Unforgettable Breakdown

writer are playing an integral role to his decision-making process, that he's either going to walk away or he's going to finish off the bad guy. What are you going to do? And that final shot kind of, in my opinion, those two shots of A and B show the audience the effect that the fiction has had on the fact, that the writings have had an effect on the writer. And that, for me, was really, really important. There was also very minimal color correction.
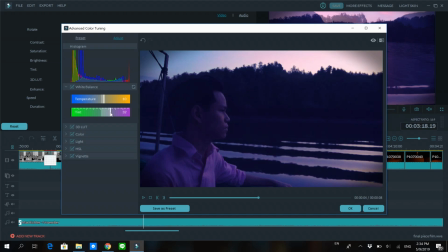[21:11]
I'm not the biggest fan of color correction because I believe that it's always best when you capture everything you need on set, on location. And so the shots that I color corrected were just simply to kind of match with the other shots within that scene,
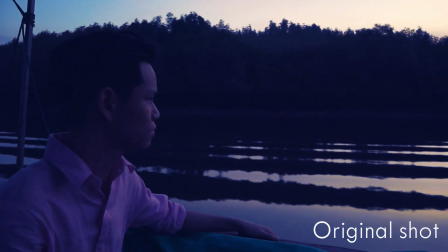[21:26]
because the sun was coming up or the sun was going down, and I just had to get that kind of lighting consistency. The final thing I guess that I need to touch on is the credits scene, because I would say that there is kind of a meaning behind that,
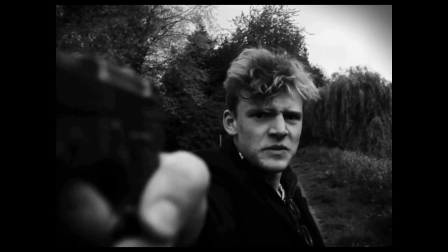[21:38]
because the final shot is really intense and just filled with dread and despair and a kind of uncertainty and unease. I needed to kind of just give the audience a breath of fresh air. I cut to black, and the audience gets a chance to breathe.
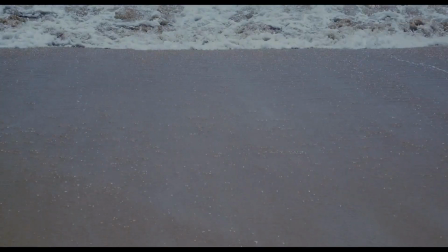[21:55]
They feel cathartic about it, but the waves just kind of washing, away, because water has this kind of connotation of cleansing, right?
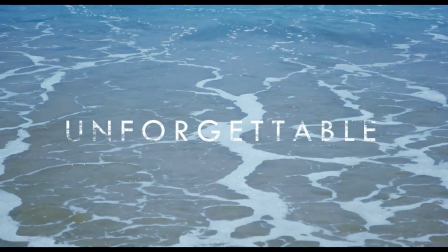[22:04]
And so I didn't want to be too pretentious, but it does,
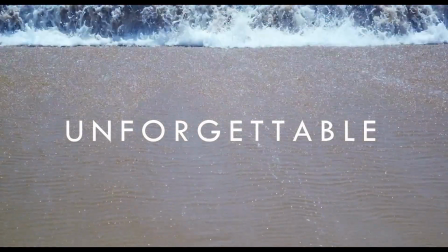[22:08]
not only is it a nice visual, but it also kind of shows that whatever happened is that the water's kind of cleansing it away,
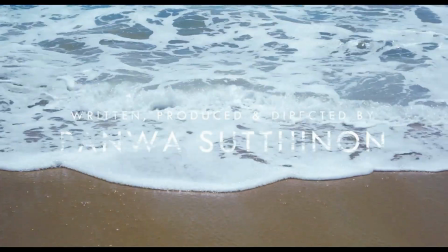[22:16]
that you're getting this sense of relief and catharsis from it.
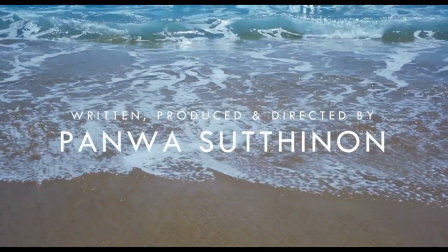[22:18]
So that was really why I ended up using the footage that I took at the beach and as the end credit sequence. And the title of Unforgettable was something that I decided on relatively later on in the process. I had quite a few different titles in mind, one of which was Violent Passivity. I was going for that for quite a while, and then I thought it was just way too pretentious. I also had The Man Who Saw Too Much, but that just sounded a lot like a Hitchcock film, The Man Who Knew Too Much. And so I went with Unforgettable. It is, in my opinion, a pretty cool title. It's just one word, it's a bold statement, and it also works for the story because, of course, what the writer saw was just unforgettable, and so unforgettable that he had to write 2 stories about it. So thank you very much for watching my breakdown and analysis for Unforgettable. I hope you enjoyed it. I certainly enjoyed making it, and thank you very much for watching. Thank you.
As in, back to where you were.
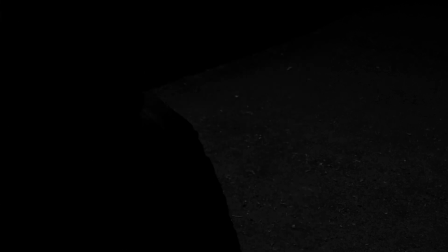[23:18] Sorry. Back to what? Yeah. So, sorry, my fault. So just breathe. You got up too close. You invaded my personal bubble.
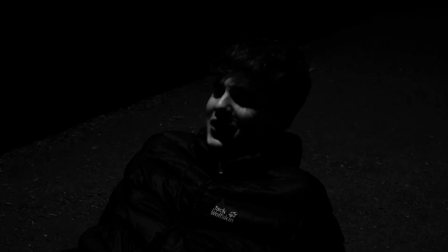[23:24] Basically. Oh wait. Oh fuck. Sorry. Yeah, you got that's good. That's good. Shoot him.
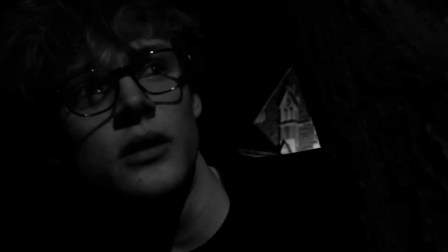[23:29] Bam. He's dead. And he's walking away, and then oh shit, mate, you got out.
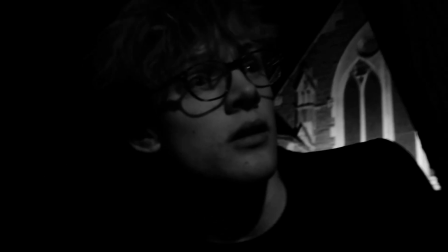[23:36] You went out of frame. You went out of frame.
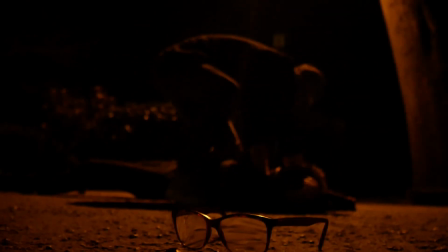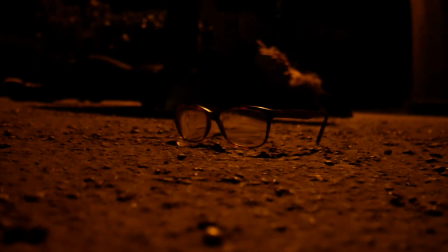[23:43] That's my nose. I only grazed it, right? Did I only graze it?
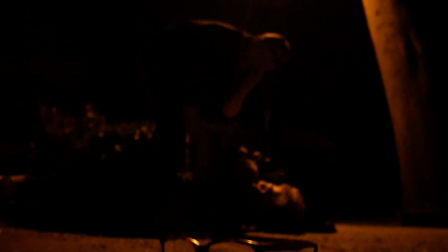[23:48] It's fine. I'm sorry. I tried really hard not to hit your face. Right, well this will be going on the blooper reel.
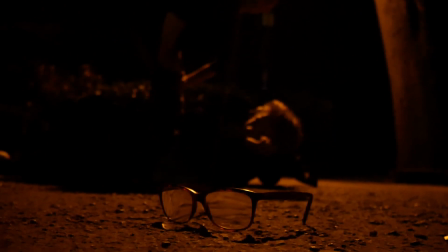[23:55] Did you get it? Yeah, I did get it. Shot. Did you get yeah, I did. Okay, that's a shot.
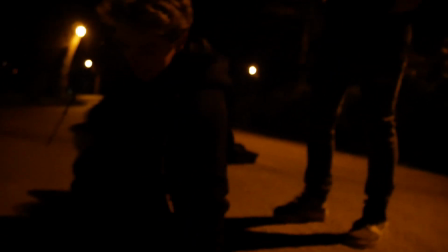[24:00] That's my face. Sorry, bro. Lahaj, stay on the ground. Stay on the ground. Quite good. Lahaj, Can I see that? Yeah. Wipe it all over. Oh, that's it. That's perfect. You gotta get a shot of my hand when I'm dead as well.
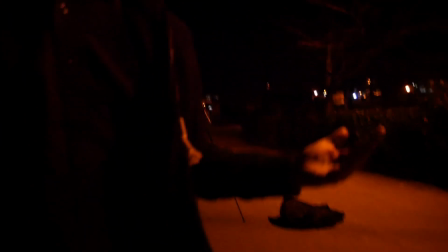[24:10] Yeah. Mate, keep going. I can't believe I'm literally Leonardo DiCaprio. Like, keep going because the blood's gonna dry soon.
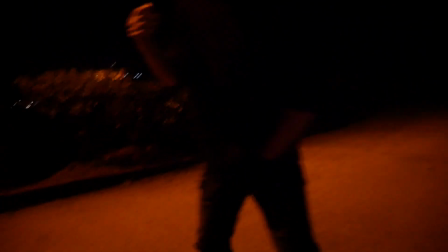[24:15] Alright, Jasper, get on the ground. Can you keep rubbing on your face just a bit more? Get on the ground.
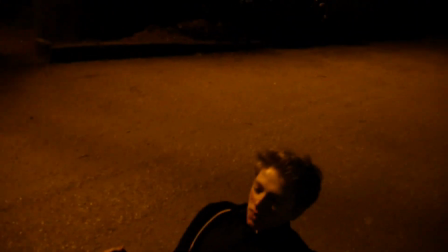[24:20] We'll get the shot of you punching Lahaj first. Wait, who's that? It's just it's gonna dry a tiny bit more. Just like wipe it, like sort of just like smush it around.
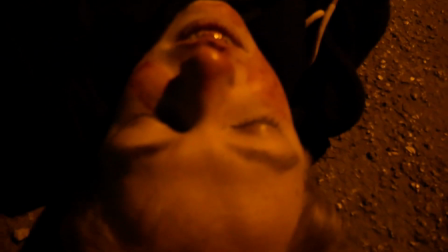[24:28] Like this? Yeah, like that. He looks like Sid, mate, from fucking Ice Age. You need to go over. Fuck off!
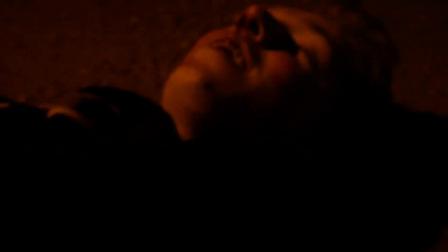[24:32] I've just been hit in the face for you. Like this. You need to get blood in his nose. I got blood in my mouth. Go. He's lying there dead.
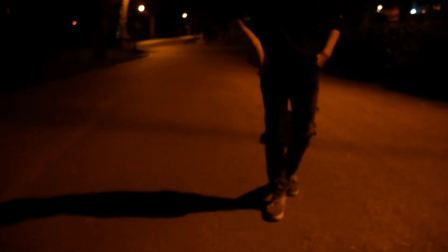[24:41] Yeah, let's go. Sorry, Large, for rushing you, mate. You've taken a bullet for the team, mate. Yeah, you have.
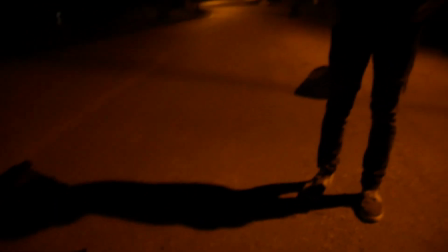[24:46] Get down. But that can be in your bloopers, mate. Wait, one more. How much blood did I fucking bleed?
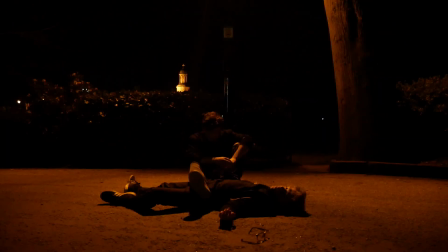[24:51] Jesus Christ. Right, do that again.